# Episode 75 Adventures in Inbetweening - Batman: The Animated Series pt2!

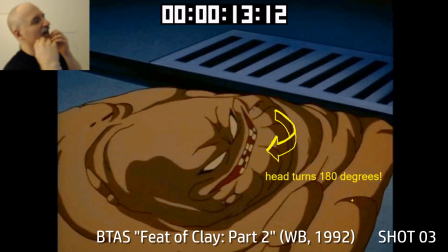of looking forward and then as he starts to drown the drain his head can turn 180
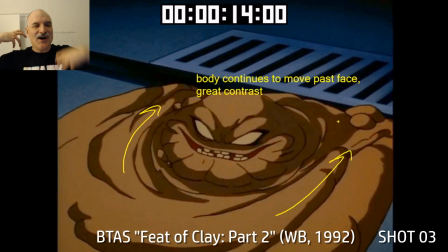degrees he can face backwards the body's going to continue flowing past him
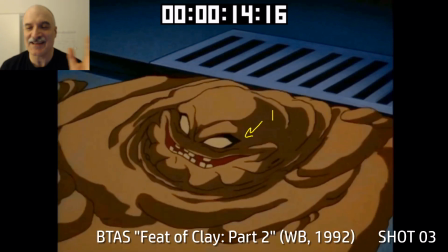just again so creative fully filling the entire screen here from left to right
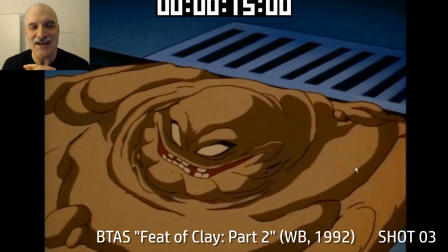just there's there's it's clay face everywhere and you can see
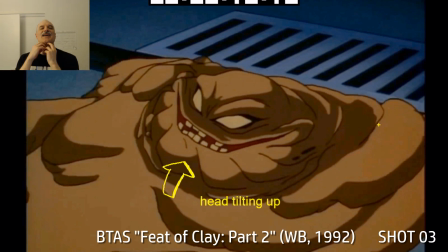that as his head's going down his head's starting to tilt back we get some perspective change there keep it interesting
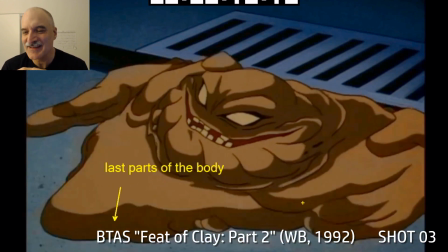love these lumpy shapes on his uh chin there and the rest of his body here come the last parts of his
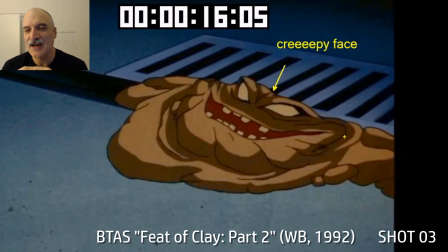body creepy stuff as he goes down into the drain there goes
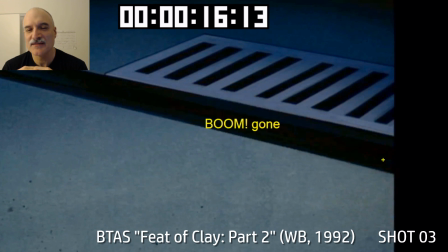the face and boom he's gone just like that not even a little speck left behind
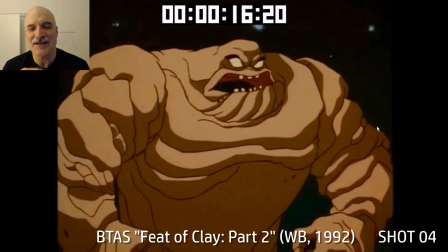this is where he's announcing his name just in case we didn't know he's on clay
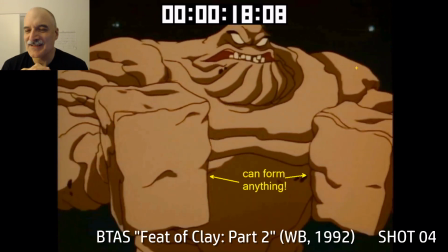face turns his hands into some big hammers
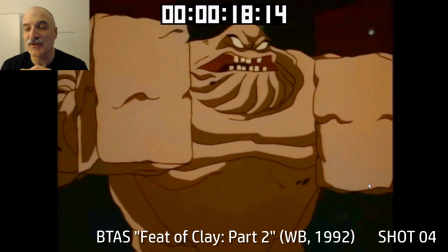he can form anything again this is it's only limited by his imagination and this
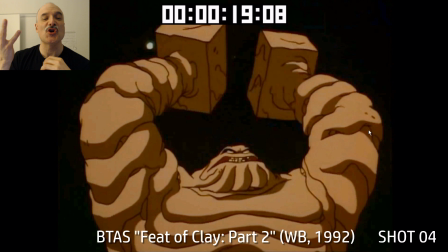guy was an actor so he you know he was a he was a thespian he had a lot of uh different ideas that he would bring to the stage
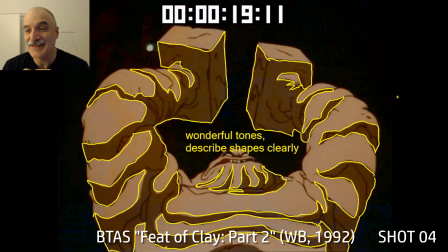and bring to the camera and uh so he's he has that creativity to be able to come up with almost anything so it's a
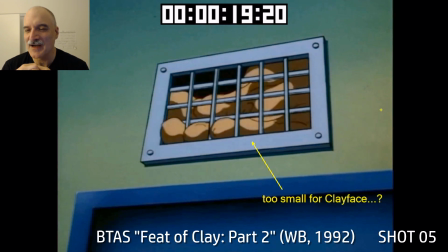it's a good match for the character and the powers that he's got now he's up in this uh air grate here is this too small
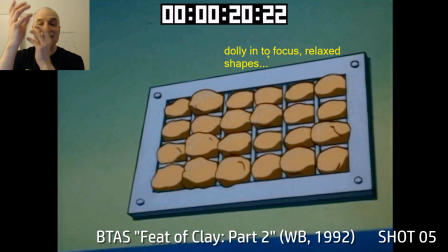for him he's gonna force his way through and as it gets it gets more interesting more exciting and then it kind of pulls back yeah it flattens out
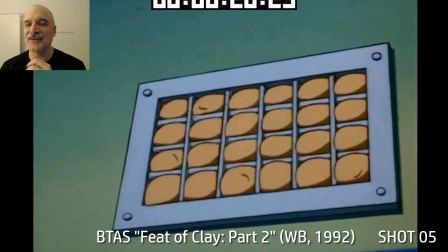this is the anticipation prior to the big boom
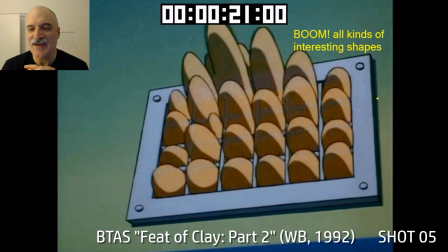all kinds of interesting shapes here it's not coming through the grates the same
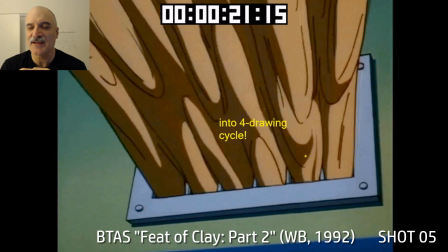on everyone everyone's a little bit different now here we go into this really simple for drawing cycle but it gives us this sense of really fast speed watch what I'm gonna
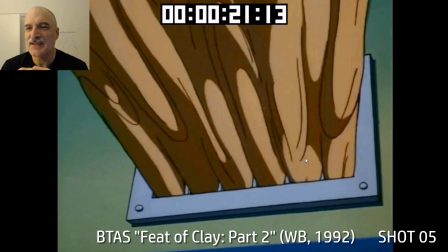do here I'll just rewind it and play it over and over you can see we're going from 11 to 15 11 to 15 yeah just a four frame cycle you're seeing that six times a second but it's effective and uh there's enough information there that it doesn't get boring for us to see
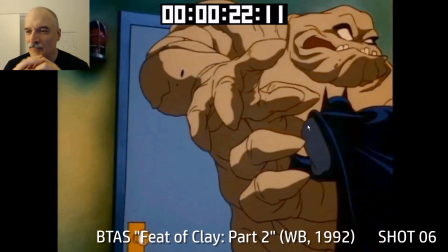that for a few seconds here batman's forcing him back forcing
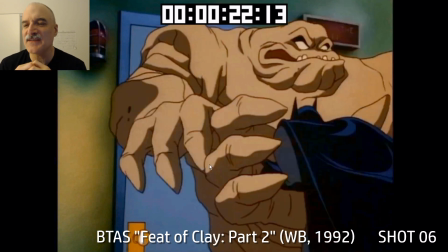him back he's got uh the hand in clayface's chest now clayface
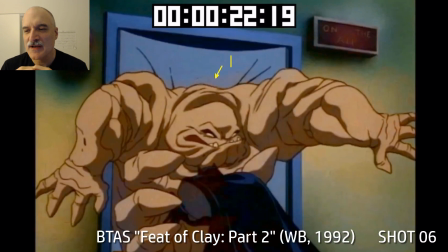is being pushed against the door bending the door batman's using all his might trying to fight this guy
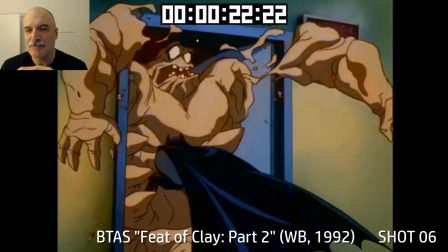off even more even more and pop all in one frame boom clayface's
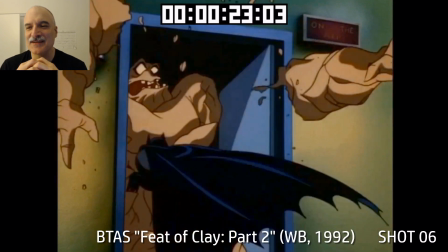arms come off you know again he's he's he can he can separate himself into different pieces here he's still a little bit surprised as
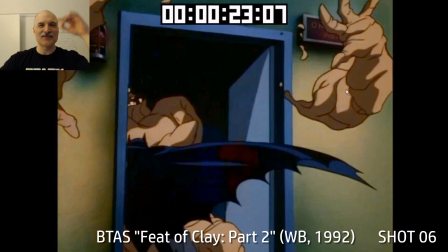anybody would be for their arms to come off but uh it sets up this really nice we've got one direction here one direction here another direction going down the
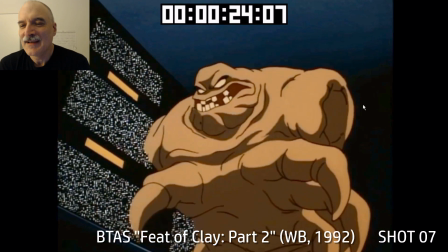middle uh his clay face is gonna
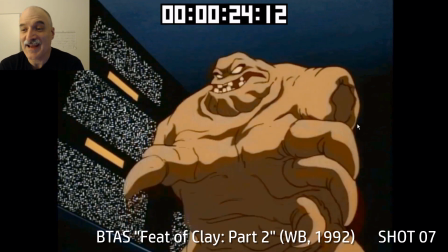rise into screen here matt hagen is the actor's name he still has a hand free even though he doesn't have any arms and what's that
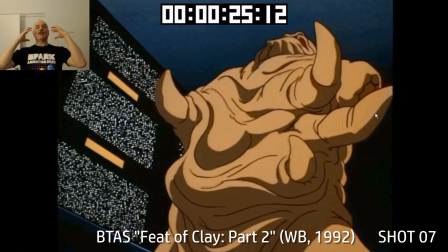hand gonna do well he's gonna go back we get this really terrific powerful upshot he's gonna draw that claw on his
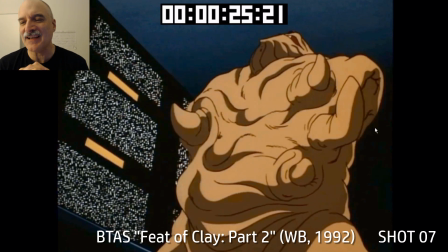chest back into his body
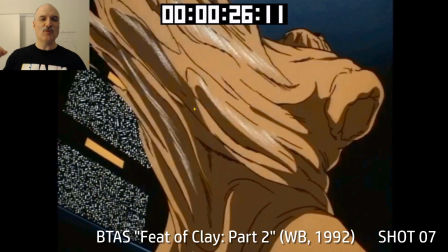so creepy and scary and effective and then he's gonna woof first he's gonna straighten out with that line of action reversal and then the clay is gonna
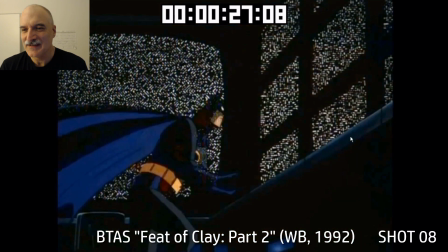shoot out and continue to shoot out right to left as we go to the next shot and here's batman he's looking up he's like what the
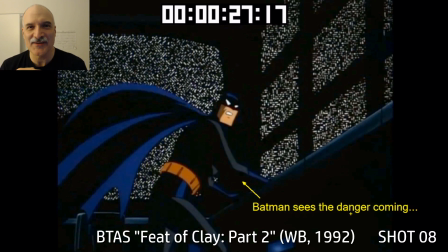heck he's trying to he's got a plan on the computer that's gonna defeat Matt Hagen
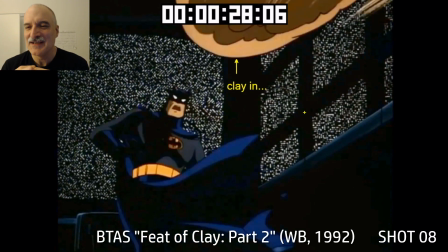psychologically since he can't beat him physically but here comes the clay boom
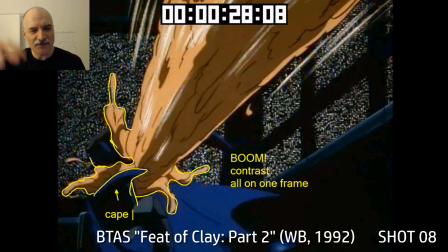hits Batman all in one frame going flying in every direction got the cape and
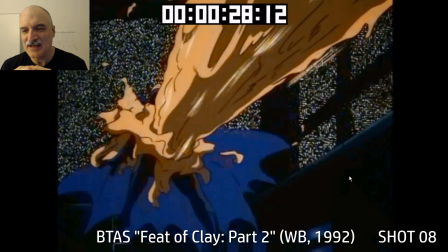the hand overlapping there really nice shapes ah just just wonderful
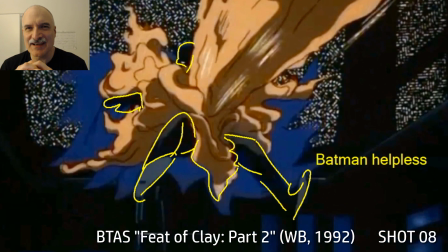stuff it's it's this this really thick almost like you know liquid cement or something and I
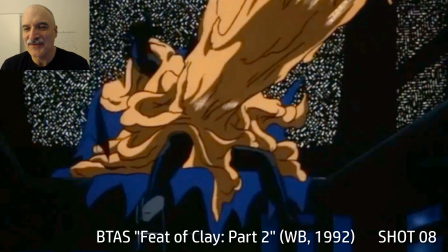but but you know it has that organic feel to it and just keeps flowing and flowing and flowing.
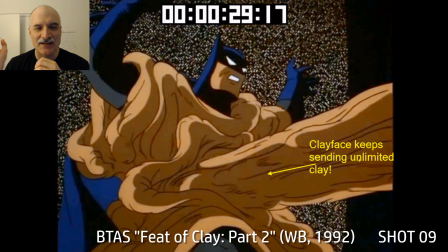Clayface just basically it's almost like he's got unlimited clay to just keep sending at Batman here.
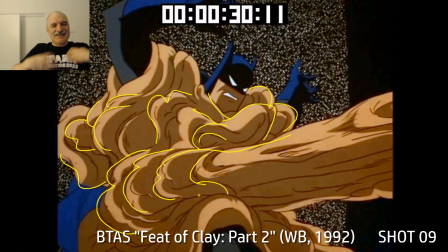It just keeps growing and piling on and getting layer upon layer upon layer.
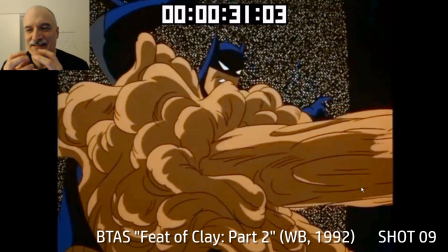Batman's helpless trying to get away here. Now as it's getting up to his chin, Batman's going to tilt his head back just trying to breathe.